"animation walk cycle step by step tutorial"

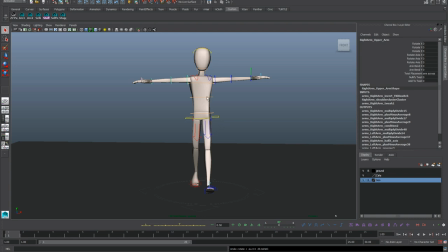[45:09]
If your arms are in IK, you'll want to switch it so that you get the natural dependency of the arms on the chest.
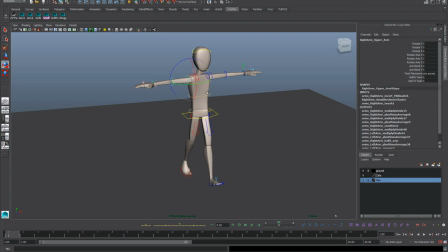[45:15]
You get a little bit of free movement there, and you can't really stretch the arms beyond what they should be doing. So we're going to go to our down pose on frame 4,
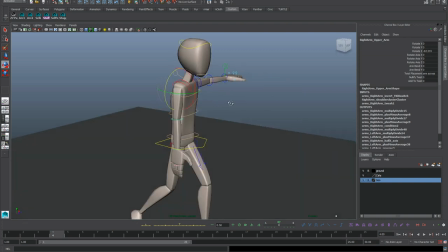[45:28]
rotate the arm down like it would be naturally for a swing. And then the first thing we're going to do is just worry about our side view.
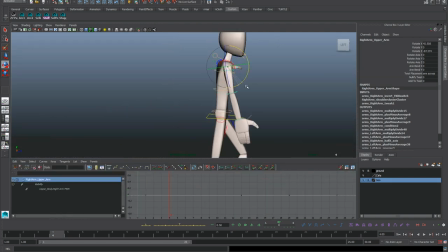[45:36]
So, you know, it's the swing back and forth here. And since this leg is forward, this opposite arm will be forward.
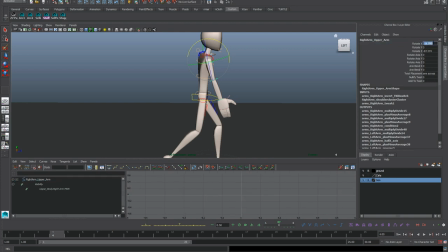[45:48]
And we can kind of keep this subtle, say negative 16 for now. We'll copy the same thing to
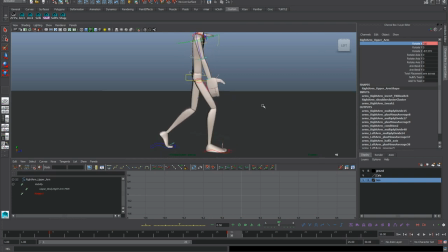[46:04]
frame 16, but it will be the opposite.
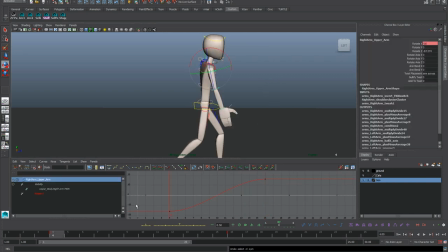[46:10]
So it's the swing back. Okay. And we need to have our cycle loop up, right? Because this is the contact frame, but we've only keyed on the down pose.
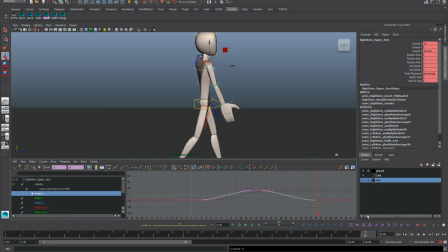[46:23]
So let's bring this back to frame 1. Copy this to frame 25, and then slide it back to frame 4. And now we've got a looping cycle here for our swing.
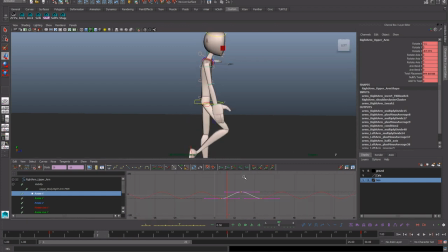[46:42]
Okay. If it's too subtle, of course, we can always make changes. You know, we can make this twice as much very easily just by dragging this out of it. But since this is the upper bit of the arm, it really only needs a little bit of movement because there's going to be a lot going on in the hand.
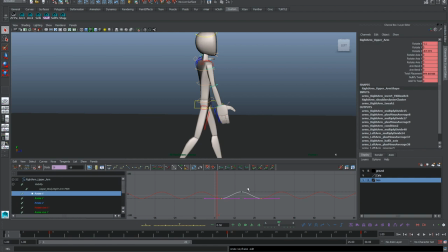[47:02]
So on the contact pose, we can assume that the hand should be close to where it is on 4. So it should be really easing into this position like the graph editor is automatically doing. And then on the passing pose, we're really easing out of it just like the graph editor is doing.
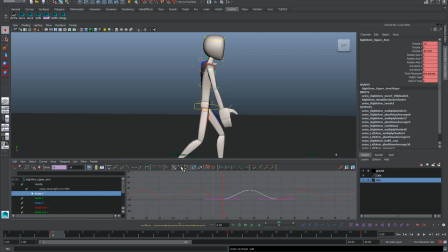[47:20]
We can make this more exaggerated, of course. Just by tweaking the tangents, you can make them weighted. This keeps us from adding extra keys.
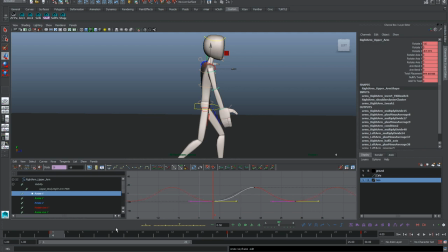[47:36]
Shift selecting to grab both, and you can widen that out so there's more of a drag and it whips through faster, right?
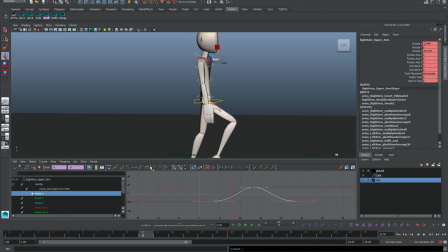[47:48]
But maybe that's too pushed for now, so we'll just kind of leave it at default. It's good enough for a first walk. This provides that natural speed up in through the middle, right, that you want. So that's what you should take away from this.
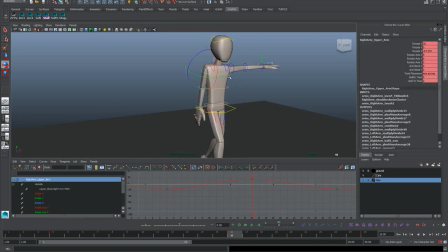[48:03]
At this stage too, you might find that adding this arm swing becomes difficult with your rig. After you set a couple keyframes, all the different rotation axes, you might see them flip around a crazy amount, like they flip extra like that.
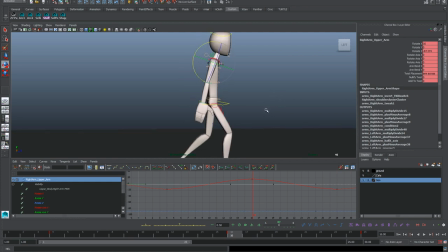[48:20]
This is called gimbal lock, which is a whole other tutorial,
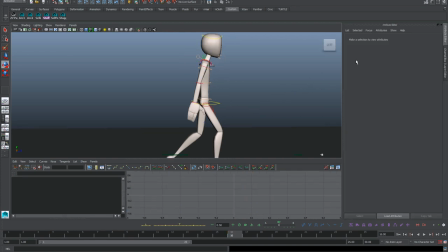[48:24]
but just know that the fastest way to avoid all of that is to focus on your rotation order.
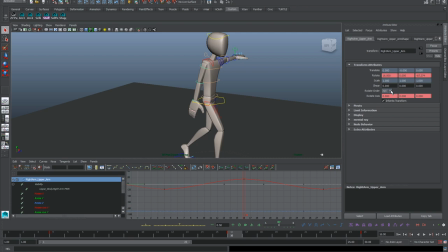[48:31]
So if I open up the attribute editor here for the upper arm, I'll see my rotate order is ZYX. So when I first rotated the arm down, it was this Z axis to get it into position.
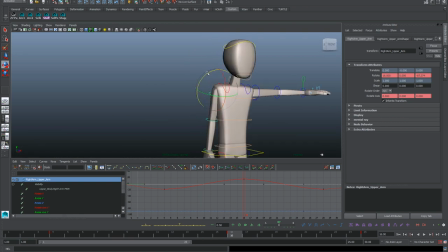[48:46]
This rig, I believe, started in X. So
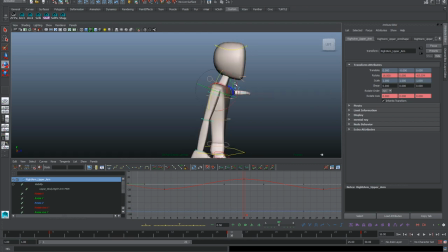[48:50]
when I rotated it down on Z, it created a bunch of extra rotation, right? I wasn't able to just get this swing back and forth on one axis. It was a couple, so they started to overlap, and that created a bit of gimbling.
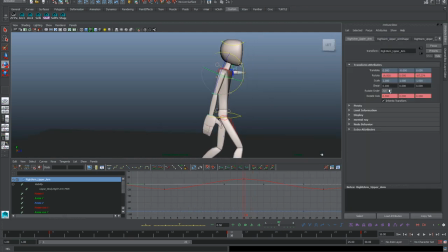[49:08]
So that's how you fix it. Just switch your rotation order to favor the rotation that you need first. So you can change it to whatever you need.
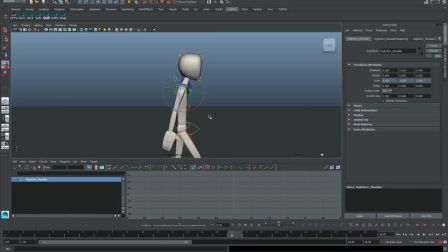[49:17]
And like a pendulum, the arm swing should be lowest in the passing position or going through the middle phase of the swing, right?
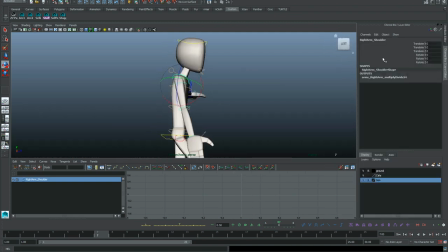[49:28]
So as the shoulder really drives the upper arm, we should be thinking about animating this as well, at least in one rotation. So I'll set a key on my contacts where the shoulder is highest,
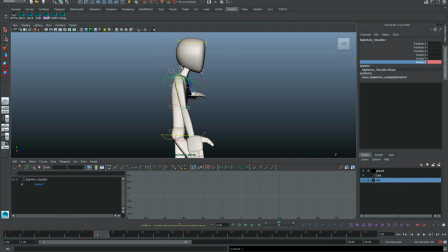[49:45]
And then right on our passing pose on frame 7, we can drop the shoulder, which will give us a deeper arc to that arm as it comes back. Much more of a natural movement. And we can apply the same rotation to frame 19.
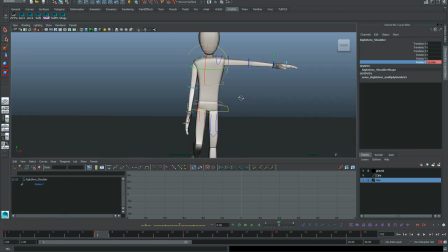[50:04]
Now if we check the front view and make sure that isn't too pushed, maybe we can push it more. You know, let's get crazy. Negative 16. Okay, cool. Now we've got a bit of a deeper swing and overlap to that arm.
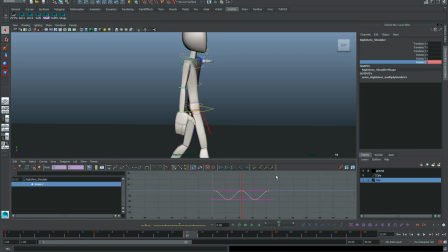[50:21]
You can see it here in the graph editor, what's happening. We'll just cycle that.
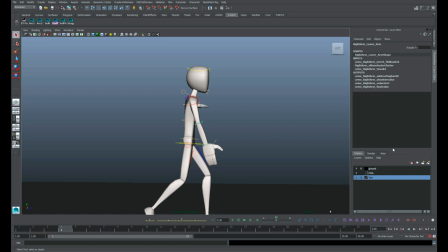[50:26]
All right, so now with the forearm, just like the rest of our body, not every part of the arm arrives at the same time. So we'll key the extreme for the forearm, control this elbow, 2 frames after the upper arm. So if we check back to the upper arm, we're keyed on 4 and 16, our down poses.
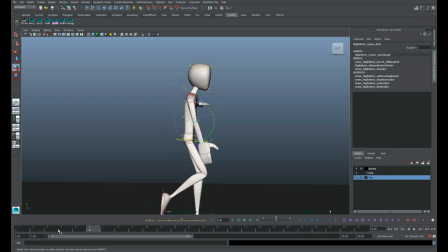[50:44]
So 2 frames after is 16, right? So as this swing is starting to come back, this forearm reaches its maximum forward swing here on frame 6. And then we can copy that,
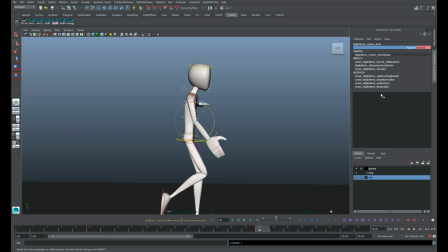[51:01]
knowing that the down is here, 2 frames after is 18, and we will do the opposite. So we could say 19, and then you see we get this break in the elbow, which
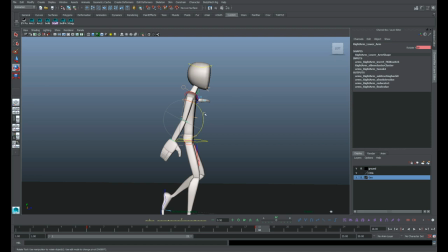[51:13]
you know, is totally valid as a way to get more flexible arms, but for this walk we're trying to keep it more subtle and realistic. It's kind of slow, so we'll just keep the elbow fairly straight about here, okay?
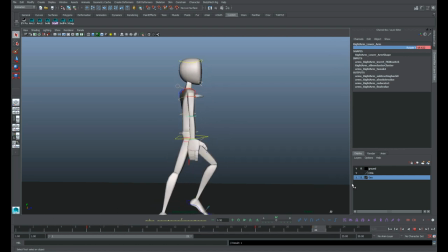[51:30]
The most bend is here, and then it comes back, right? And that gives us the 2 keys we need to get the forearm in shape.
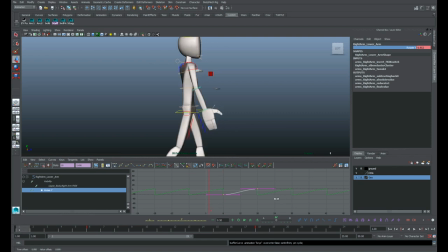[51:38]
Pretty simple. We do need to cycle it, though. So, of course, we'll bring this back to frame 1 for a little trick here, to then frame 25, and bring it back to frame 6. That way we have some animation here in the beginning that hooks up.
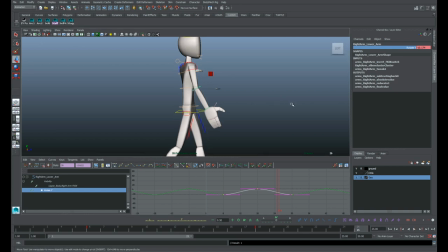[51:56]
And same at the tail end. So if we play this back,
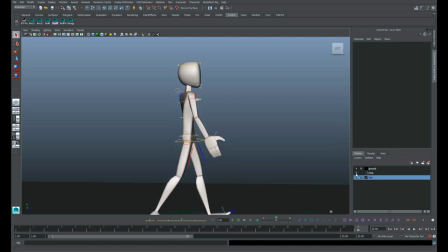[52:03]
got a decent swing in there, right? Not too bad. I can hide the controls to make it more clear.
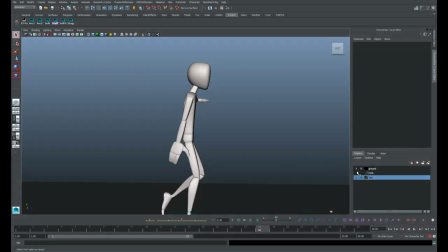[52:11]
And now we're ready to obviously apply this to the hand control.
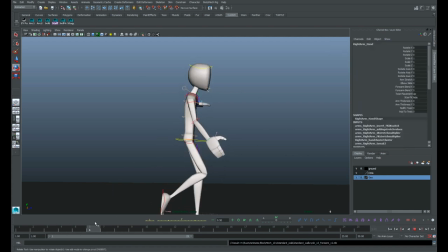[52:16]
So since the hand is even further behind the forearm, we'll key this not on frame 6, but frame 8. So there's some drag there. Keep in mind, you can do this all visually. Like, the more that you animate, you can just kind of guess how much you think you want things to drag.
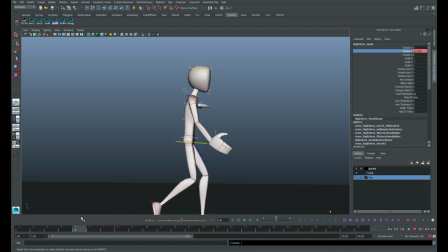[52:33]
You don't always have to have it a 2 frame offset between each control, or, you know, you can key things all on the same frame and just control your overlap on your own. But since this is formulaic and probably one of your first animations or early animations, this is a good way to start.
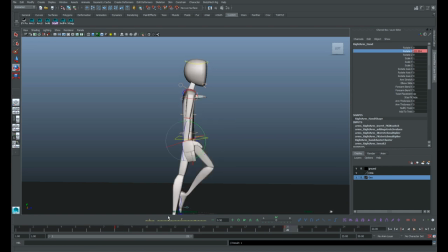[52:53]
So 8 and 20 will be our keyframes for the hand. And as this arm starts to come forward, this hand really is dragging back, is dragging behind. And this gives us natural overlap through that arm swing, right?
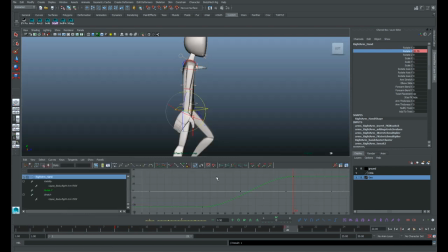[53:08]
And we have to cycle this too, just like everything else. You're going to be so good at this by the time the walk is over that you can do it without thinking.